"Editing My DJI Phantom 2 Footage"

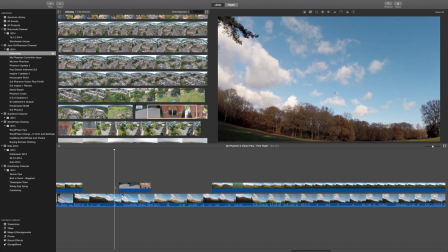(8:19)
But be specific on the actual main video, saying, hi, welcome to my YouTube channel. I did a clip of flying around the church in Guildford, which is St. Michael's or St. Paul's. I'll just put up on the right hand side for you, or it could be below,
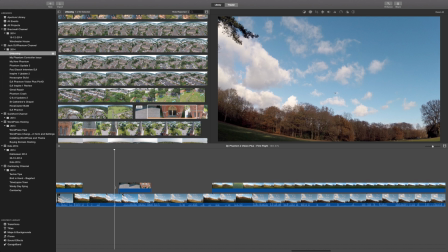(8:34)
and you can point in your video as well where you want it to appear, and then you know when it comes to editing time,
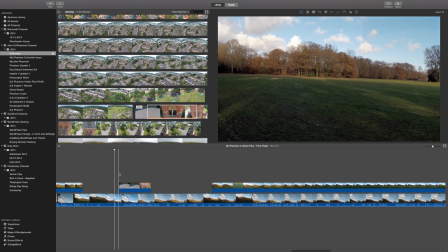(8:40)
roughly when you set it is where the key marker would be to say where to place that bit of footage as well.
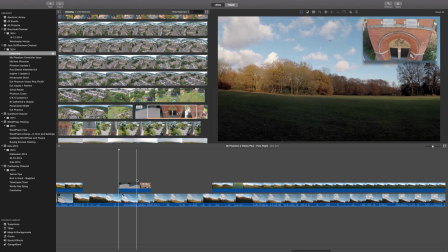(8:46)
But you also know that if you talk 5 minutes after about the footage, make sure the clip lasts the same sort of time as you're talking about it.
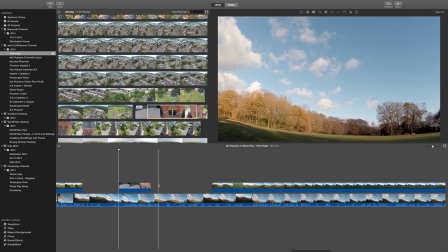(8:52)
And as soon as you start then talking about a new video clip, then you know roughly that's a key pointer for the next one to go into.
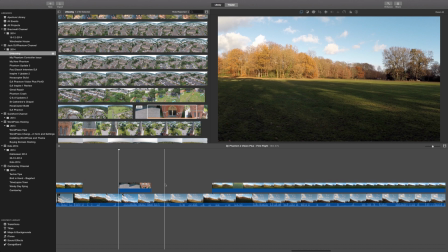(8:58)
But again, always mention what clip you're talking about, so when it comes to editing, you know which one goes into that top box and stuff.
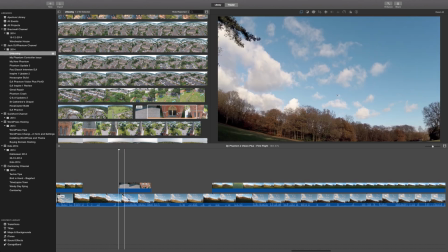(9:07)
That's quite straightforward. I mean, you can actually say when you're talking on the video, if you're just looking at a field with a quadcopter phantom around,
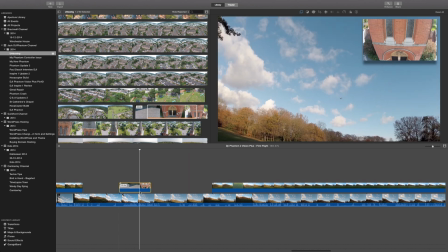(9:15)
people don't want to obviously see all that, so you could actually create this clip as a transition or cutaway,
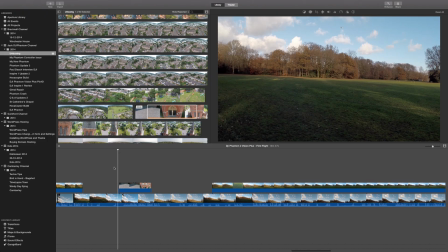(9:20)
which basically means is when it plays the video below and you're talking away, which I'm talking away there, you can cut into another bit of footage which is full screen, and you still hear yourself talking in the background,
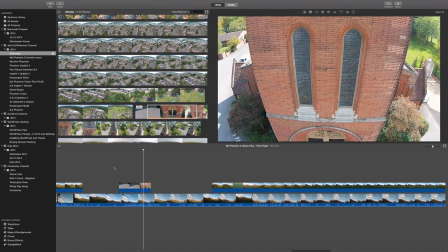(9:29)
talking as well, and then eventually afterwards it'll cut back to your main video bit, and away you go again.
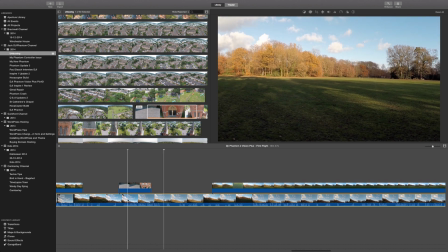(9:36)
See, so you can do sort of fancy clips like that to break up this boring bit in between. Because if you look at, I'll delete that one out for instance.
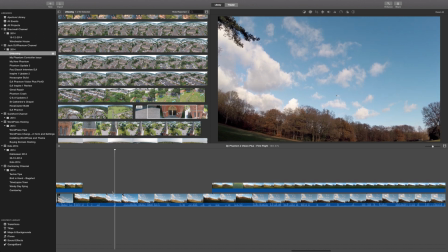(9:42)
If you look at this boring bit in between, it's just me looking in the sky with a phantom, and me keep looking up and down.
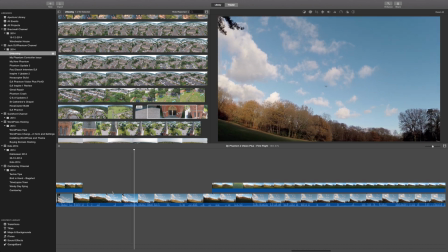(9:48)
Bit pointless clip, you know. But you can fill those in with cutaways and things like that.
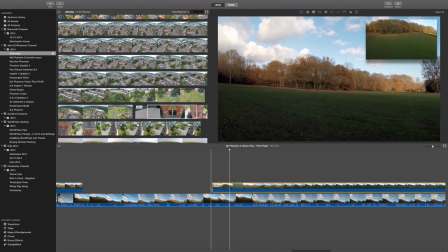(9:54)
So that's how you actually do it. So the key is things. Remember the keywords in your main footage, so you know when to put the extra footage
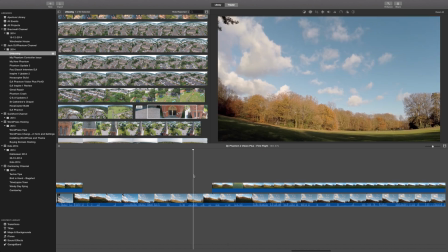(10:03)
into that section, and then you know it's nice and easy. And it helps with this sync, because if you do have sound on another clip you're using, say for instance you've got the Phantom looking at you while you're recording it as well, so the Phantom can see you with your GoPro on your head,
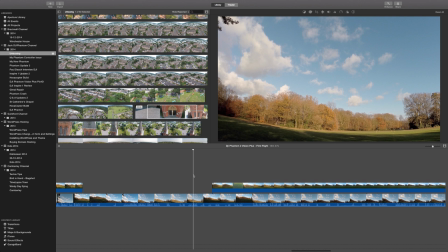(10:18)
GoPro can see the Phantom looking at you, then obviously then you could be you have to really listen to your main soundtrack to make sure
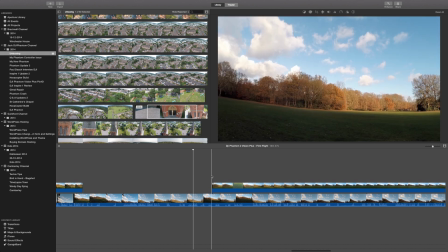(10:26)
when it's looking at you that your lips are actually saying the same wording, and keep putting it backwards and forwards, and then you'll get it in sync.
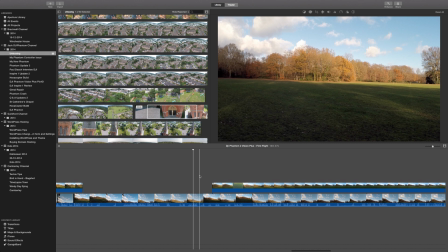(10:34)
As soon as you have to keep playing it. It's all about playing. You can spend you can have like 15 minutes of I
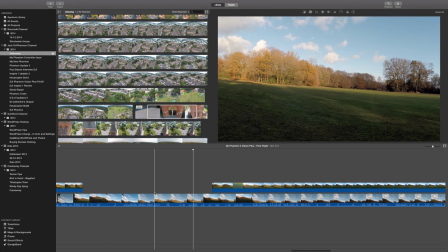(10:43)
mean this one's 18 minutes, so you can have 18 minutes of talking, but it'll take you probably about an hour or longer when it comes to editing,
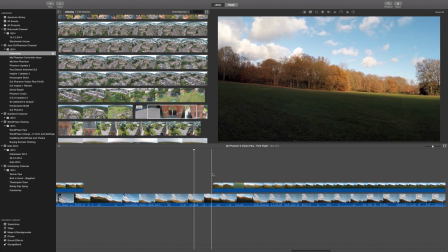(10:51)
because you keep playing that same clips all the time, and you need to keep fiddling about these back until you find it in sync.
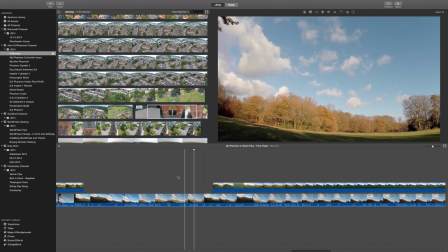(10:59)
There's no quicker way of doing it. That's the way I do it. Just drag these backwards and forward until that video matches or looks like matching, and that's simple as that.
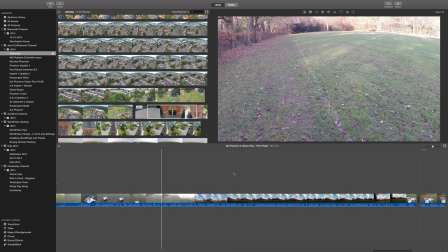(11:06)
And when you're doing videos as well, I mean, there's a lot of videos on YouTube where they're quite boring. They're just literally 15 minutes of people just flying around.
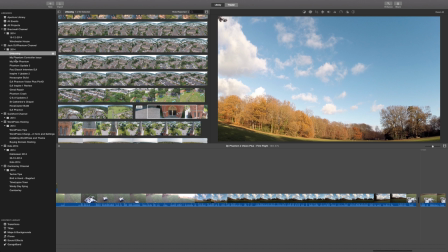(11:12)
Don't do that. Do what I do. And on here, I've got another clip I did.
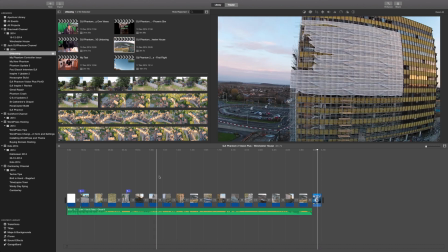(11:20)
Yeah, I did the filming of Winchester House.
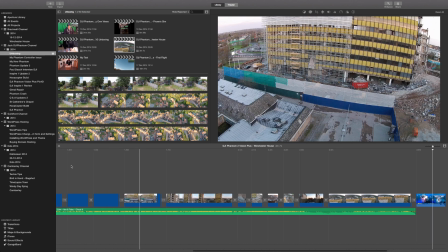(11:25)
So that was, I spent 18 minutes on site filming around this old building basically,
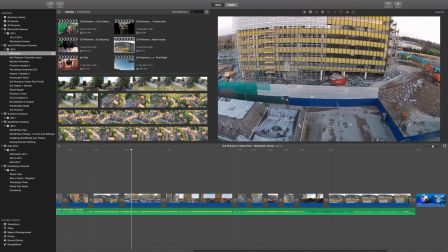(11:31)
which is been demolition down basically. And I don't want to suck the whole video into it, because then you're gonna have 50 minutes of boring watching.
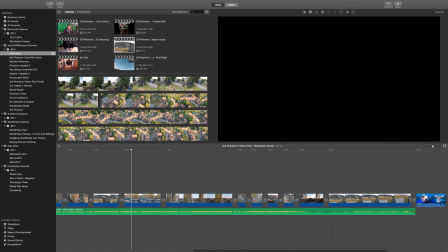(11:40)
So shit. So what I tend to do is take the interesting bits out.
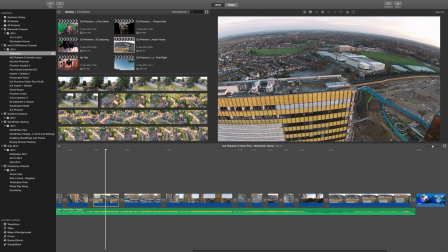(11:44)
So each clip I've used here is about between 8 seconds and about 11 seconds long between each other.
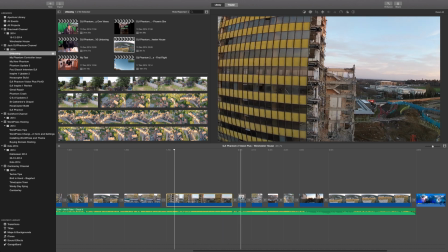(11:51)
That one's a bit longer because it goes round the building. Again, at 2-3 seconds.
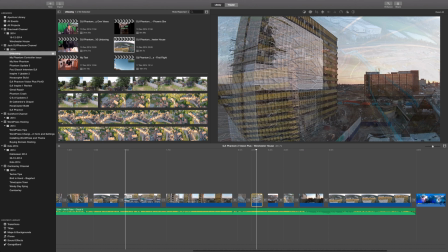(11:56)
And keep the clips really short. Find the most interesting part of the clip, and just cut and snap that together out,
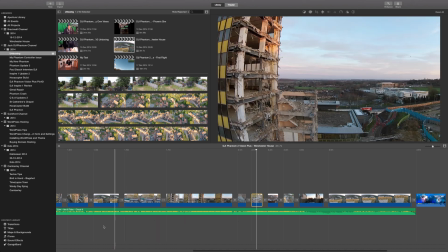(12:04)
and then put a bit of soundtrack on the bottom there, so when you play it back they phase in,
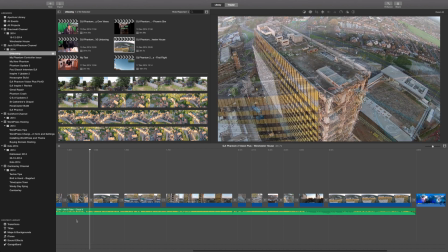(12:09)
a nice bit of music playing in the background, and it phases out through the next section here.
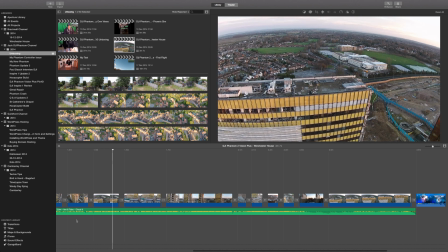(12:16)
People don't want to see you flying around the building, they just want to see the main interesting parts of the building.
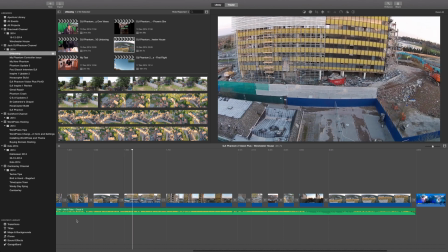(12:21)
So they go, see I'm flicking between it all, so you don't see me fly down and get to this level and go across.